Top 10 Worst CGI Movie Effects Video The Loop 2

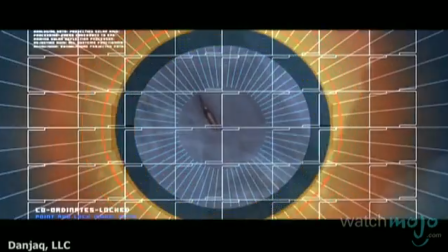This is the Bond film that finally jumped the shark and caused the series to go on full reboot.
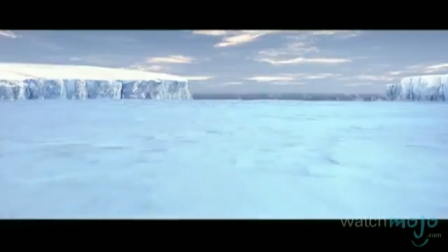A major factor in this was the attempt to take the action to ridiculous new extremes.
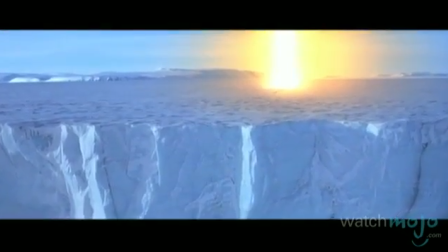Namely, Pierce Brosnan tries to outrun an outer space heat beam before surfing a tidal wave.
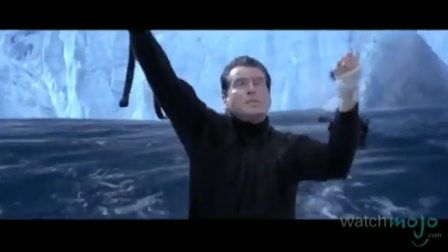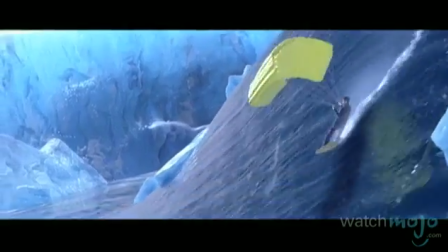From the laughable green screen to his CGI constructed body making unrealistic movements,
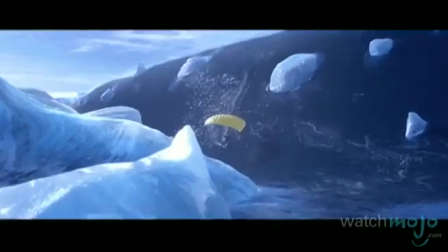it's easy to see why CGI ice helps chill the enthusiasm for more 007.
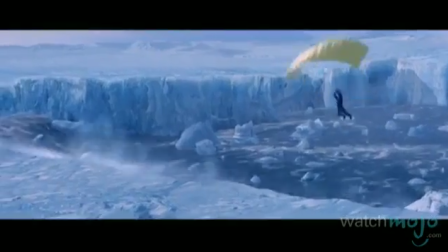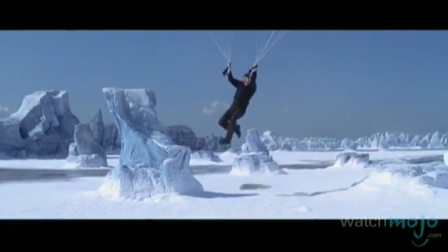Number 4. Motorbike Chase, Ultraviolet.
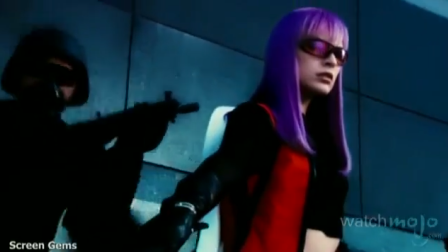This sci-fi action flick takes place in the year 2078, meaning that expectations for cool effects were high from the start.
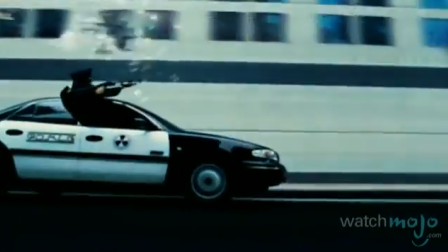Unfortunately, it's packed with flat and lifeless effects that look several renderings away from being passable.
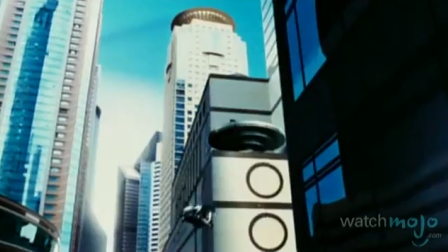The worst offender is the laughably bad chase sequence, centered on Mila Jovovich riding a motorbike.
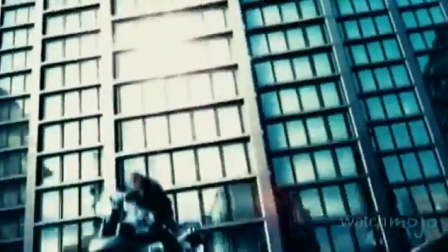Nothing in this scene looks remotely real, or, dare I say it, cool. Graphics like this aren't even fit for a second-tier video game.
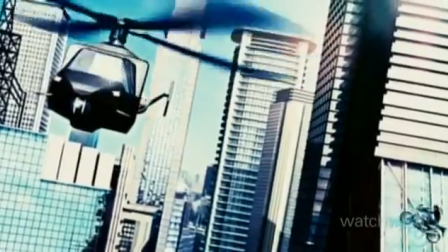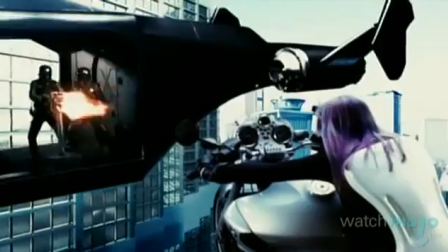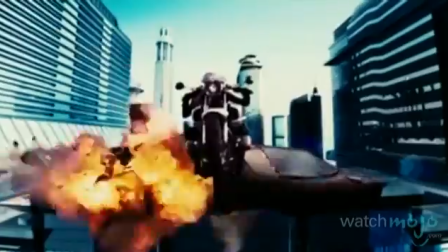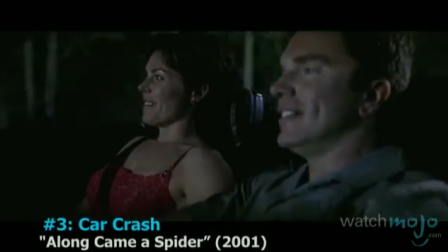Number 3. Car crash, along came a spider.
I think it's time you did what you were born to do.
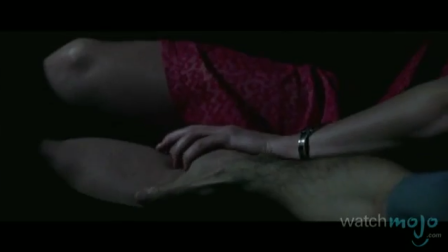Talk about starting a film on a low. While other films are happy enough to destroy countless cars, this one refused to extend that same enthusiasm to a single vehicle.
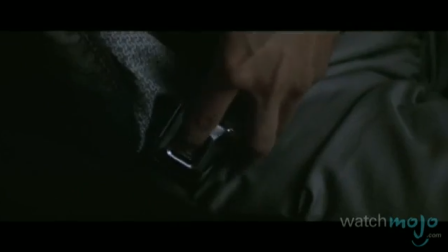As this film opens, an undercover cop is conducting a sting by posing as the date of a murder suspect.
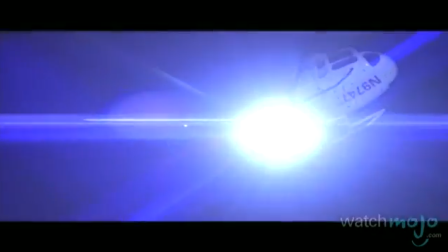Pull your vehicle to the side of the road and keep your hands. Police!
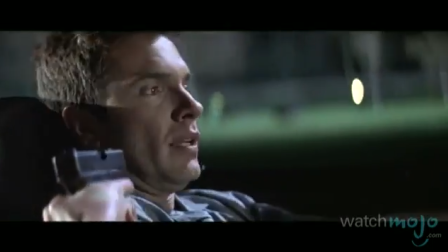Pull over. Now!
Now, I'm no physicist, but...
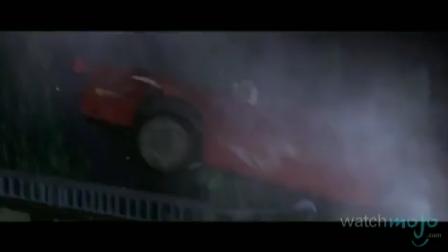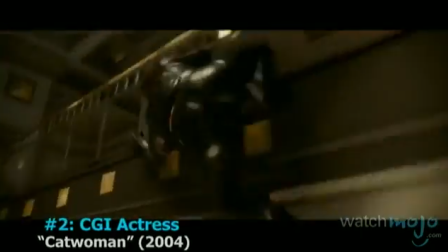Number 2. CGI actress, Catwoman.
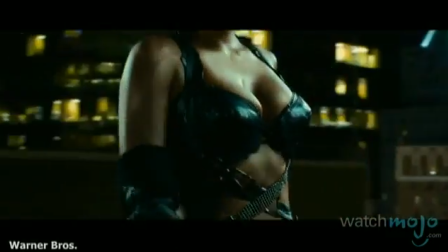In this ill-fated spin-off, the success of the film was banked on Halle Berry's sex appeal trying over story and dialogue.
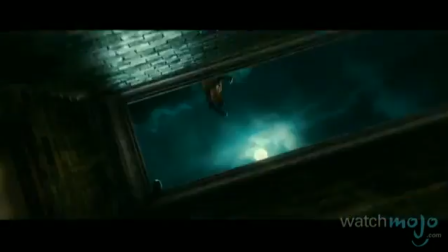Unsurprisingly, they took the easy path and animated her almost entirely with the computer.
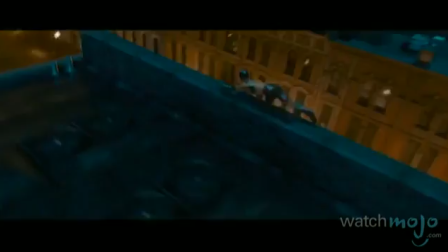Instead of animating in detail, their unconvincing effects relied on removing all real-life texture from the actress herself by covering her in makeup.
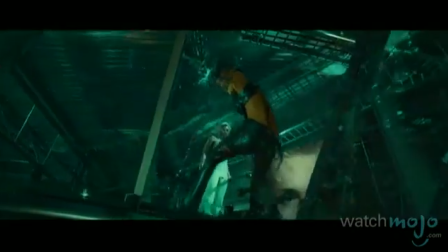That, coupled with uncanny movements, made the lackluster cityscape animation look good in comparison.
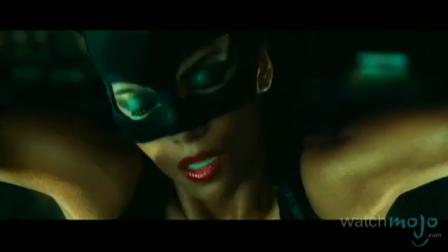Game over. Guess what? It's overtime.
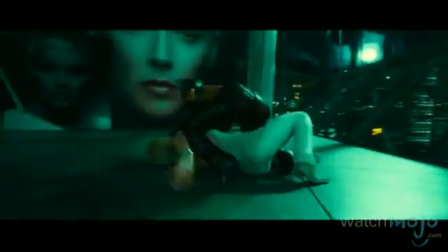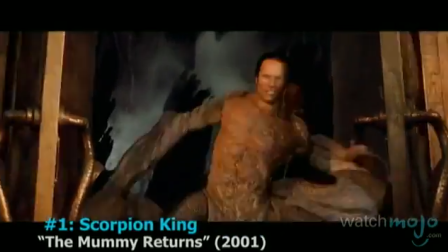Number 1. Scorpion King, The Mummy Returns. Taking the top spot on our list is the effect that transformed Dwayne "The Rock" Johnson into the Scorpion King, or at least tried.
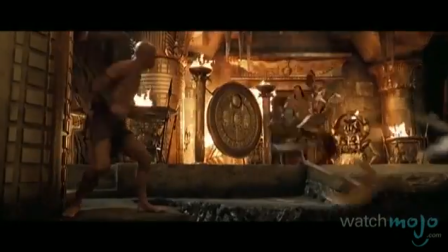It's strange to imagine that this was his breakout role,
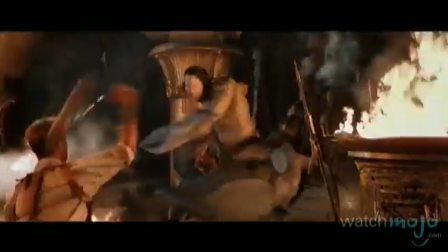but his might somehow persevered through the laughably bad effect that transformed him into a half-man, half-scorpion hybrid.
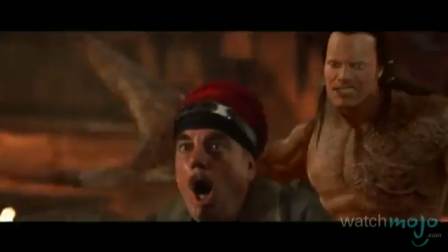This effect suffers from the decision to not merge The Rock's real face with the effect,
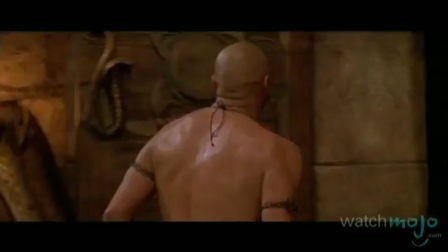and instead made him a fully animated creature straight out of the PlayStation 2 era.
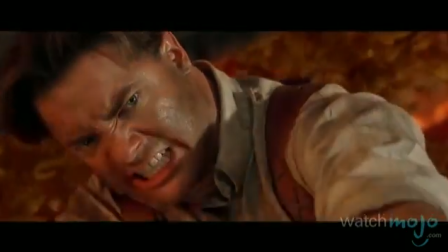Agree with our list?
Go to hell and take your friends with you!
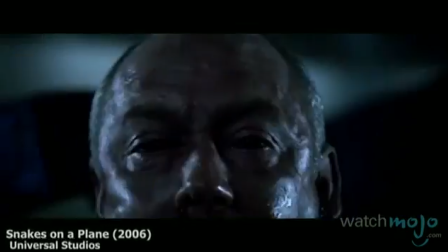Which CGI effect left a bad taste in your eyes? For more entertaining top 10s, be sure to subscribe to WatchMojo.com.